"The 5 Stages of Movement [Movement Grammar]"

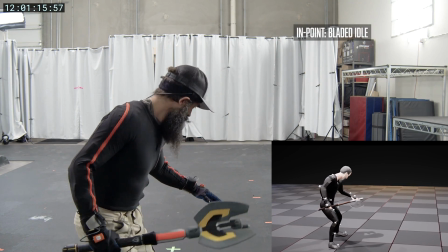8:06 New bladed idle stance is the endpoint with a bent arm antic but keeping the same timing,
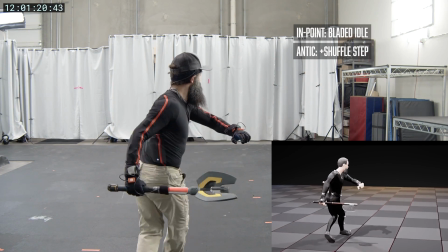8:11 adding in the shuffle step before the vertical hit during the hitbox, I'm adding the head rage now,
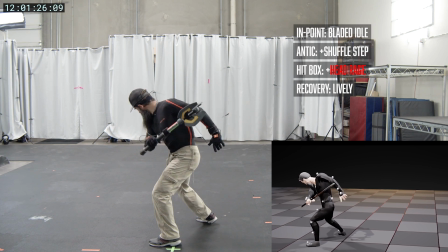8:15 which is something I learned from God of War, the recovery stays alive after the attack so that the player feels like the character is really in the combat,
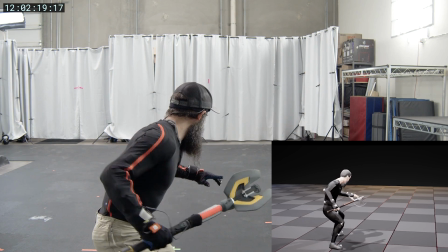8:22 and I'm remembering to go back to my new bladed idol in the out point. So instead of doing another 7 takes, we just do one, because we've grammarized movement.
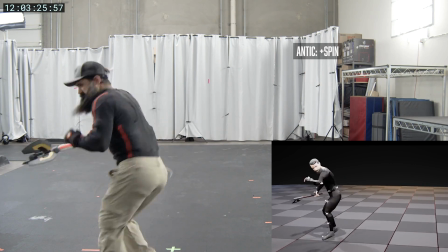8:30 Then the animators can do another round of feedback. Add a spin this time. Do a double antic.
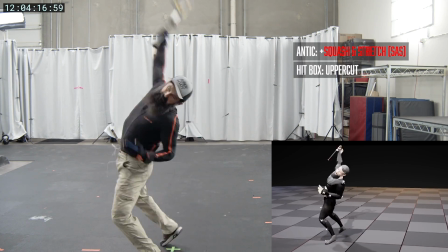8:37 Maybe change it to an uppercut and add squash and stretch.
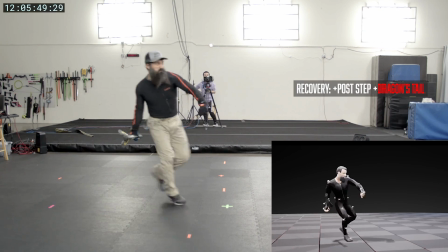8:43 Go back to doing a post-step, but now add a dragon's tail where you throw the leg out so it looks messier.
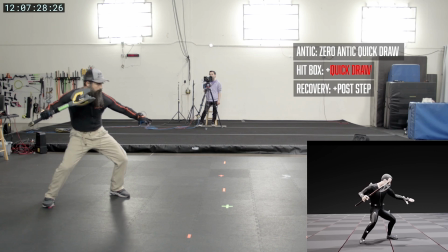8:50 Do a quick draw version as a parry with zero antic. Or add a stumble in the recovery.
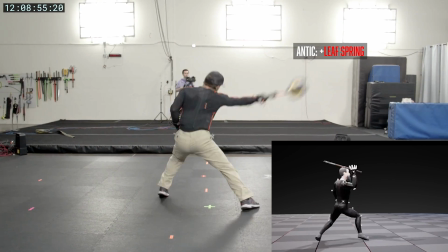9:00 And last but not least, the leaf spring which Mehdi Yusef taught me on God of War, where you coil your body up and release it like a leaf spring on a truck.
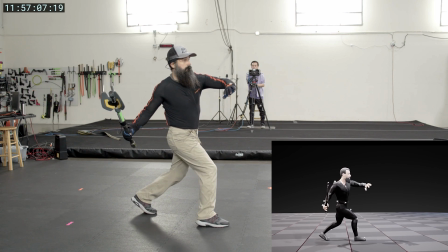9:10 What's really cool about the five stages of movement is that you can modify its parameters to emulate common action styles.
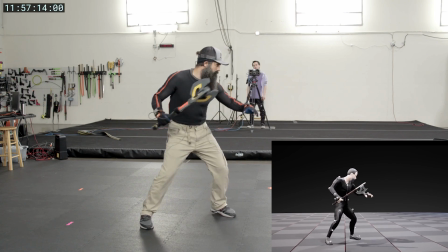9:17 The style I trained in was the snappy Hong Kong action style with fast and shapely antics,
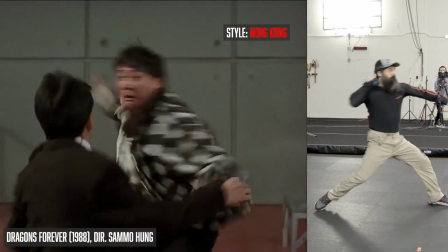9:22 keeping translation to a minimum to assist in cooperating with an opponent and recovering quickly back to idle.
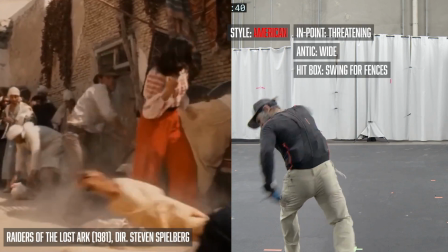9:30 God of War taught me the American style with its big antics, big hitboxes, and long recovery times.
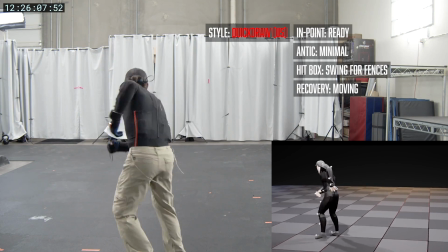9:36 It sort of feels like a bar brawl where the combatant swings for the fences but cautiously returns to idle, almost as if anticipating fair play from the opponent.
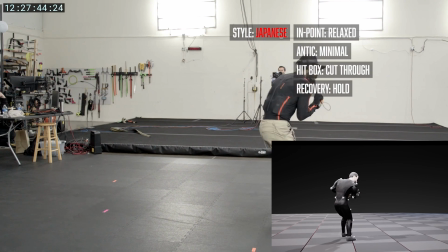9:45 And working on various Japanese game titles taught me the Japanese style with minimal antics speeding through the hitbox and posing at the recovery position.
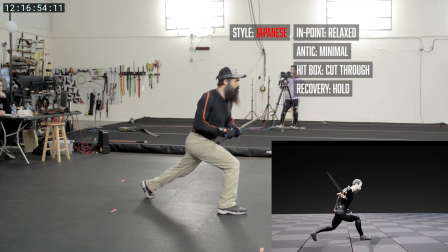9:53 This is basically the same movement language you would use in Iaido which minimizes anticipation, which you can see in classic Chambara films as well.
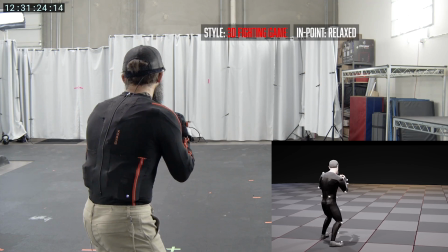10:01 You can apply this language to fighting game movements like the ones we see in Tekken.
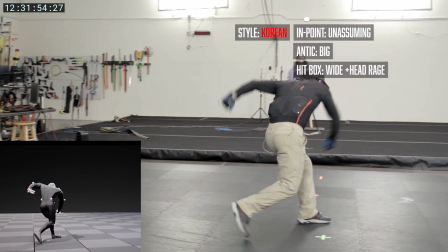10:08 Now you can play with this movement grammar to emulate Korean movements with snappy but character-driven antics, big hitboxes, and a sort of victory pose for the recovery.
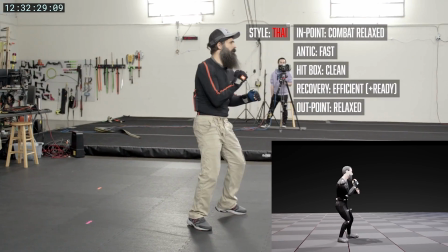10:17 Or the Thai style with its fast antic, clean hitbox, and a combat-ready recovery, very much in keeping with their martial arts systems.
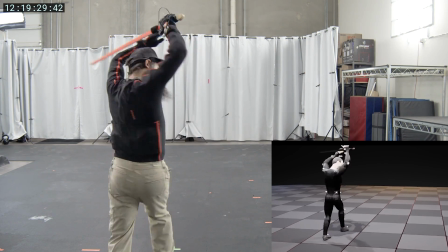10:25 So these are all movement languages of different regions in the world and my theory is that these different flavors,
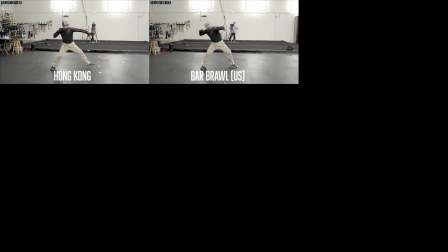10:31 not just the movements themselves but the different lengths of antics, the hitbox varieties and how the recoveries work,
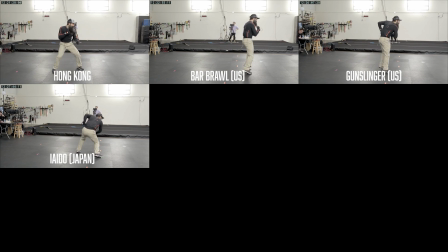10:37 derived from the real combat history of these people and regions.
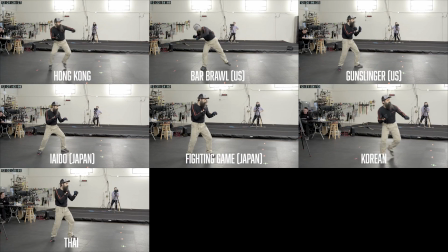10:41 All of these movement languages can be parsed the same way because they all share the same movement grammar.
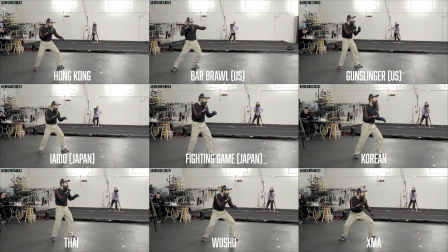10:47 The Five Stages of Movement is a simple framework which can not only allow you to quickly iterate on movement,
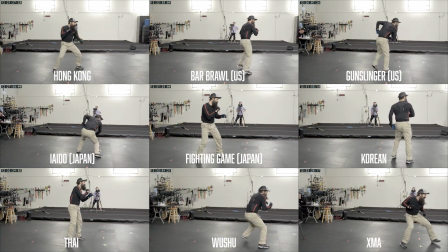10:52 saving time and money on the mocap volume, but it can also give us new insights into movement as a whole.
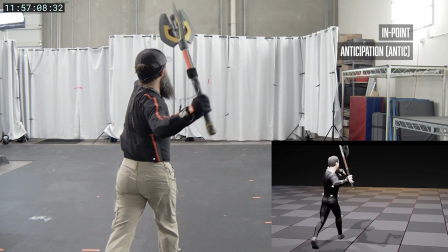10:58 Instead of seeing a punch just as a single punch, we can see it as an entire sequence of movement.
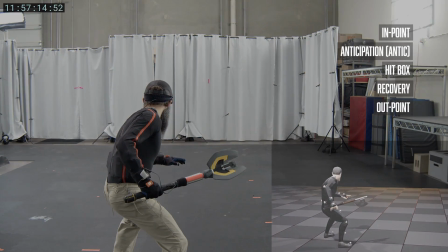11:04 Parsing movement this way allows us to slow down time and understand movement in a revolutionary new way.